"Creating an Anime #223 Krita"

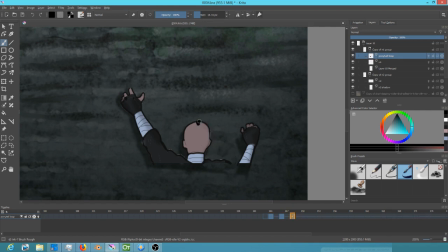(4:09)
And unfortunately I actually got all this blocked in, and then stupid Krita decided to crash. But it happens. So what I did was I tried to make it look like the wind's blowing his ponytail around,
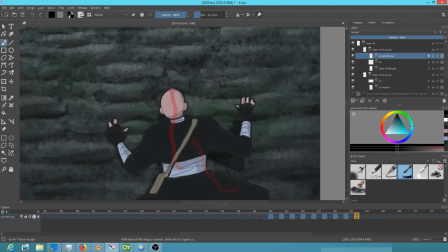(4:22)
and then once he gets stationary, I think I've got a sequence of about 10 keyframes that I just repeated
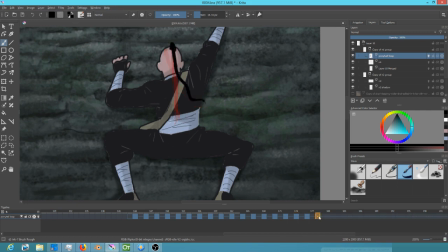(4:28)
to give it some life, while your attention on the shot is going to be distracted to Ninja 2, because then he's coming and climbing up the window. So yeah, you can see what I did there. Then I just duplicated the frames.
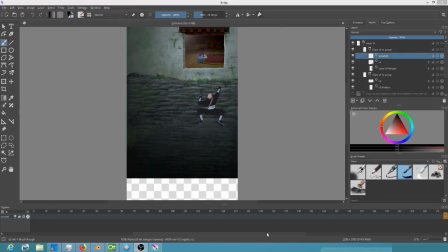(4:42)
And then let's play it back and see if it's kind of sort of working.
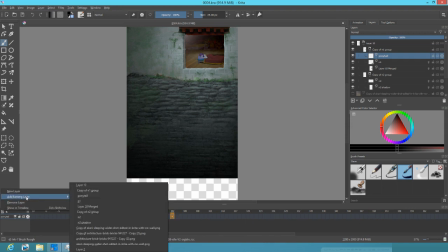(4:48)
I think.
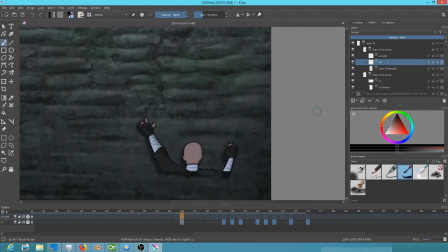(4:56)
Okay, actually, and I have to say, because I had the screencast going, you're actually getting to see the fact that I did this twice. So, sorry about that. Maybe I should have edited the first one out.
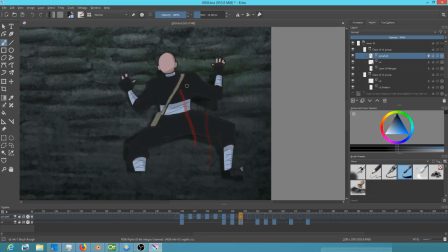(5:09)
But so yeah, I actually did the ponytail, and then Krita blew up, so I had to redo the ponytail.
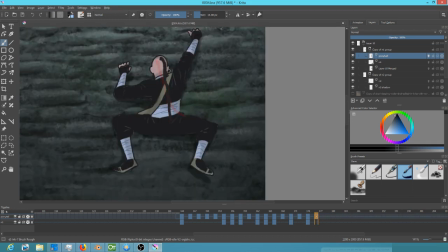(5:19)
But fortunately, when it's a speed paint, you can watch the whole thing twice, and it's no big deal. But so if you want to, in Krita, if you want to have an animated cycle that repeats, generally what you're going to do is just create it on a separate layer. And once you have things looking the way you want them to look, then just duplicate the frames over and over.
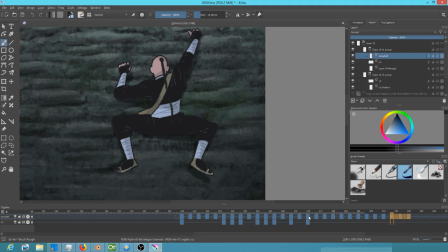(5:38)
So there. And I think I added a couple blank frames in there as well, maybe to,
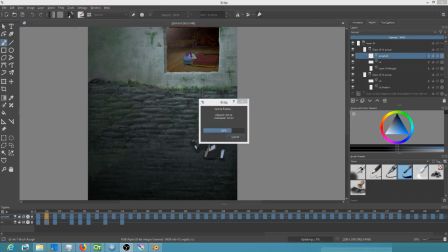(5:46)
maybe I didn't, but just give it some variety in life.
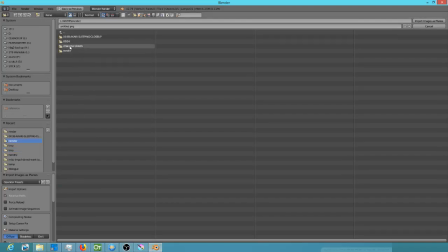(5:52)
I think what I actually did was I duplicated a couple frames and then
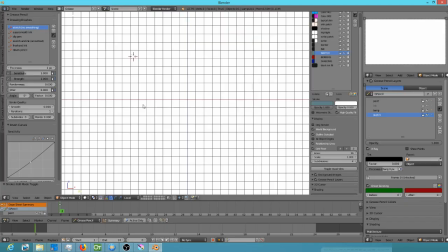(5:58)
made it so it wasn't just a completely simple looping cycle.
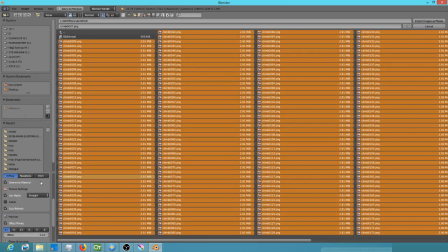(6:02)
But anyway, so then what I did was I rendered the whole thing out from Krita as an image sequence, brought it into Blender as a shadeless plane,
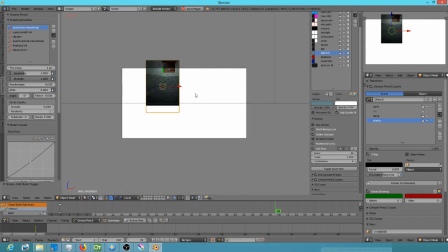(6:10)
and then just keyframed the shot in front of the camera.
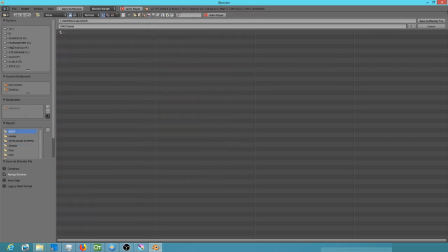(6:17)
So there's our initial shot. Save early, save often.
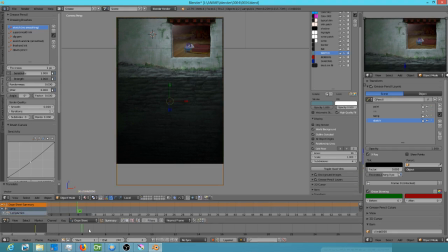(6:22)
And then I just keyframed this camera move. I went back to opentoonz, checked the timing from the original shot, made sure I had it right.
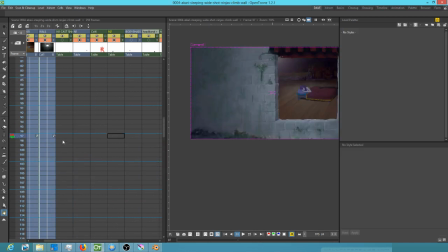(6:29)
See, I can do that. I'm doing that there.
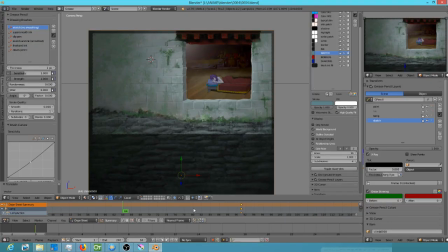(6:33)
And once I checked where the keyframes needed to go, stick them in there.
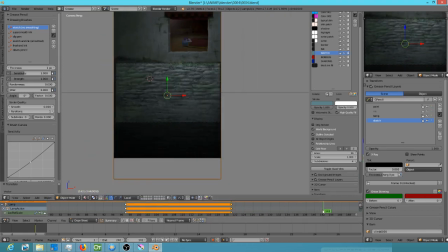(6:39)
It actually, Blender decided to put in keyframes for the lamp too, which I don't quite understand, but I had to pull those back out.
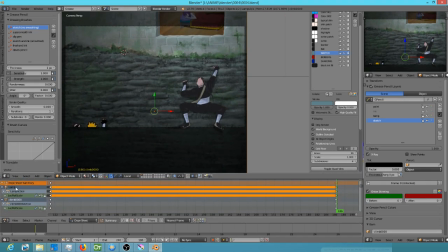(6:47)
Maybe I had the lamp inadvertently selected or something. I'm not sure, but again, it only took a few seconds to fix. So got rid of those keys, and now boop, there we go.
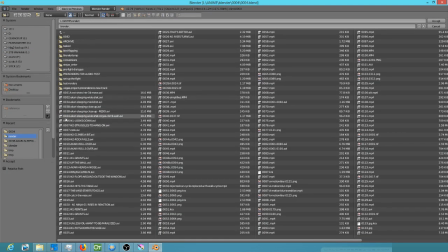(7:01)
Render it out, and just change the name.
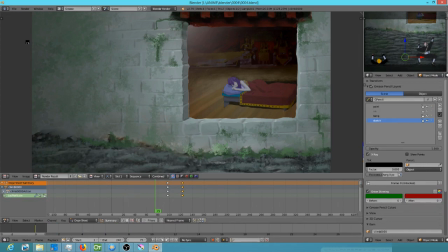(7:13)
So I guess here we get to see it actually play back. Zoop.
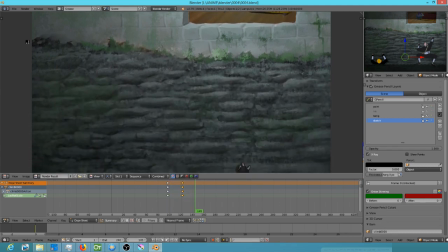Okay, I'm seeing some hokiness there in his shadow. So there might be some stuff that Krita was doing that I missed when I rendered it and brought it into the show edit.
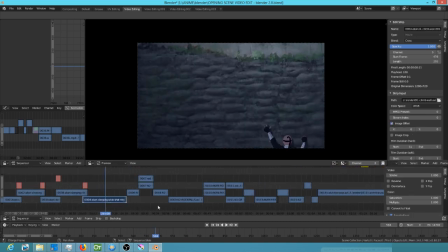(7:37)
So I'll have to definitely check that. But so this is where I inserted that in there.
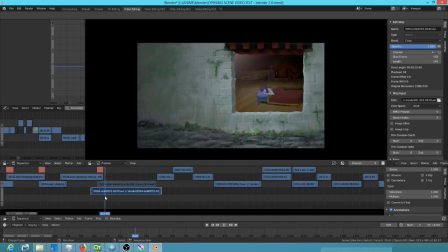(7:51)
Yeah, I left the original shot in there, and
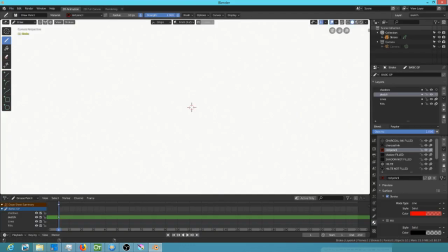(7:57)
once I felt it was probably going to work, I stuck the new one back in there.
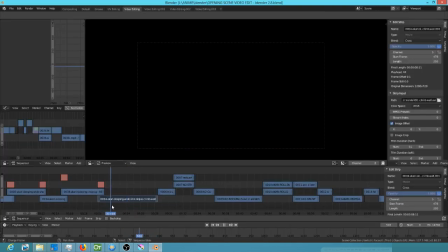(8:04)
And is this gonna? There we go. Oh, there's a problem.
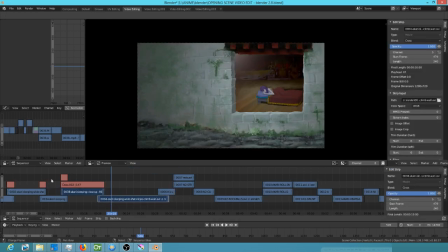(8:09)
Boom, boom, boom. Sorry, I had to redrag it in there, redo the transition. No big deal.
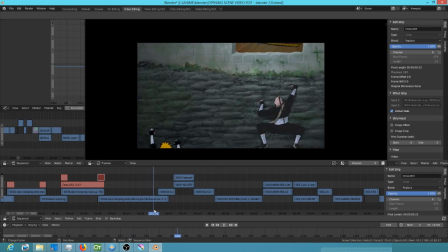(8:15)
And there it is. Cool beans.